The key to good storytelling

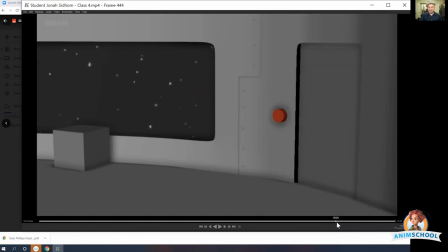(4:11)
Door closes for a quarter beat or something, and then you see him floating. Like it could have been even longer. The door could have closed, and you see nothing for a while, and then he starts floating.
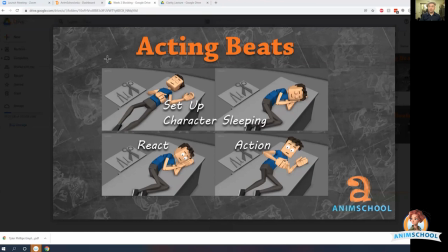(4:23)
So now acting beats gets even more granular and more detailed, right? So the setup is like one day a character was sleeping, and he, then he tossed to his side,
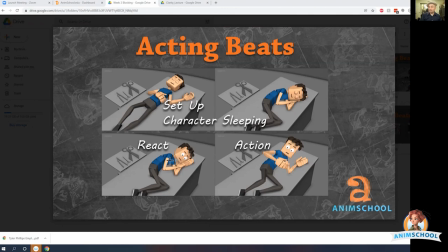(4:36)
and trying to get comfortable, and then reacts, realizing something's wrong, and then there's an action. He lifts up. The scene cuts on that action.
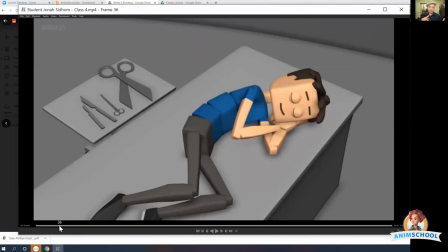(4:50)
If you ever have a cut, you cut on the action. It just helps. It helps connect the ideas without the audience really thinking about it.
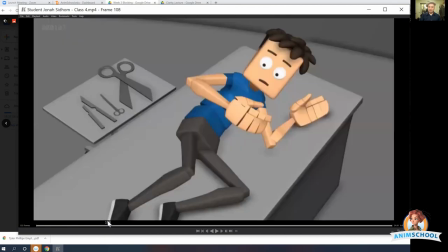(4:59)
see like he moves, and the movement is connected.
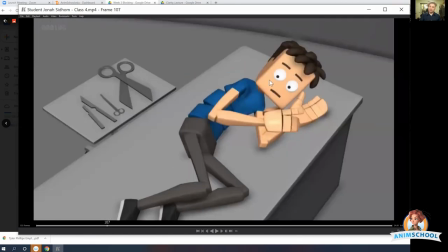(5:04)
And also, like if your eye is like your eyes are following his eyes, his face, you tend to look at faces. So your viewer, where you're viewing the screen is here on his face, and then when we cut,
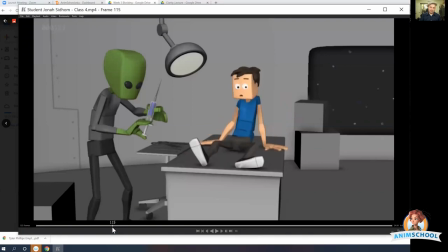(5:19)
it's close to here, but I guess it ends here too. So it's really close to where he's going to be. So it just helps bridge the motion, which is the way to do it.
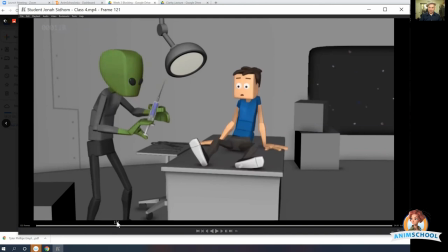(5:32)
And he's kind of this confused look on his face, and those eye darts really help sell the character thinking. So he looks over at the alien, notices there needs to be time for him to register, what he's looking at in his brain.
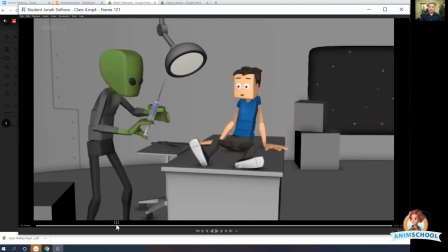(5:48)
So he looks over at the alien and then reacts. It doesn't happen immediately. He doesn't look at the alien and go, ah! He's like, looks at the alien, and there's like a beat of like not reacting, and then he reacts. So it's like maybe like a half beat.
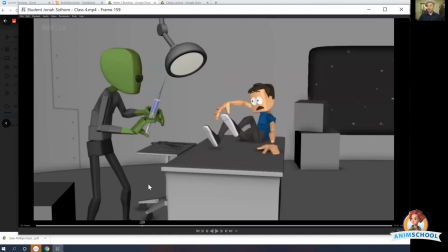(6:04)
And it feels right, for the amount of time, and then how cartoony we get with the speed of the movements. And another thing is, if you're going to do something cartoony, it's good to establish that early. If everything feels really very realistic, and then like towards the end you do something cartoony, it's going to look weird.
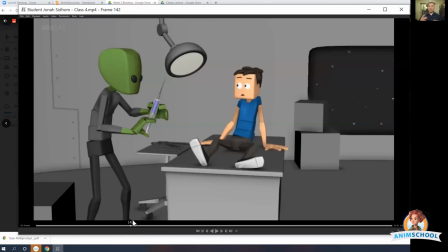(6:22)
Like you want to establish the rules of the world, or like the style of the world, like pretty early on. But actually here, this movement here is pretty quick. That to me feels more cartoony. It's within the first like 4 or 5 seconds.
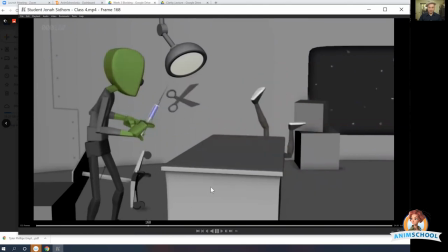(6:40)
In all this, it's very cartoony. So it's, establishing, oh, okay, this character moves this way. And so notices, freaks out. There's like this freak out away.
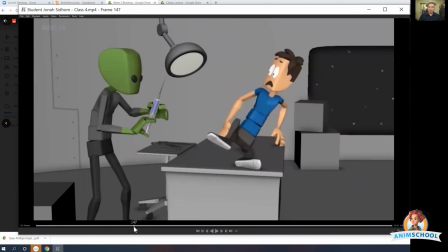(6:52)
I should say that there's a reaction. A reaction is a beat.
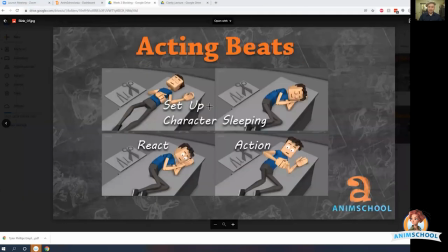(6:56)
So I'm just going to go back to the slides. So character set up sleeping. So one day a character was sleeping. Then these beats are like react.
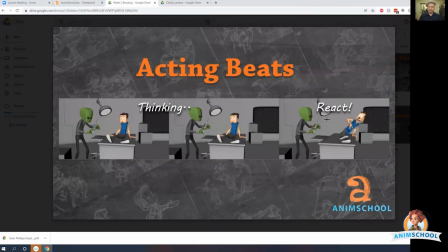(7:07)
Action is like thinking, and seeing the alien, and then reaction to the alien. So these are beats to add to your shots. Like if your character does not think through your shot the entire time, it can be boring.
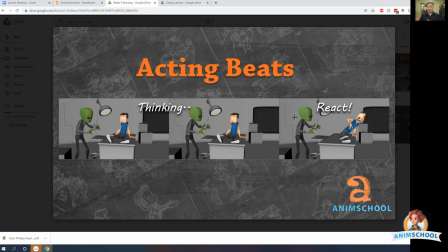(7:23)
It's a missed opportunity. The difference between student animation and professional animation is that professionals are trying to make the character feel like they're alive, thinking and having reactions to things, like reacting to your environment or whatever.
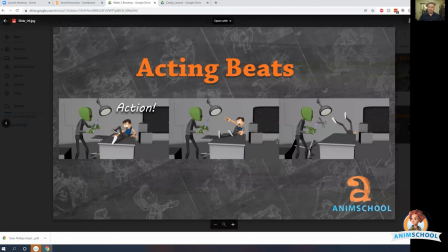(7:38)
Action is action beat, falls off. That's like I'd say that's one beat of like the action of the, acting beat. Then there's a quick beat of nothing. It's very quick.
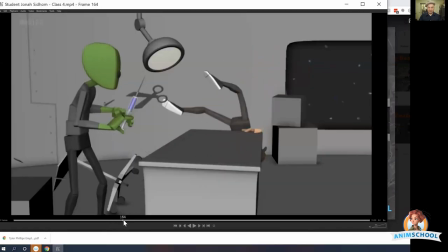(7:50)
Let's see, falls off the edge, like his legs, and then there's like nothing. You see hair come up, but I would do nothing. I would have him fall off and have nothing. I would even hide his like feet if this were my shot, just because it feels like he,
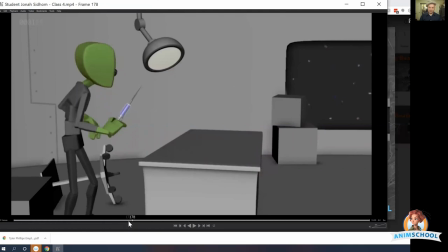(8:09)
like where did he go, kind of, and to hold that for like, I mean, it looks like he's kind of off the table. Let's say 1, 2, 3, 4, 5, 6, 7.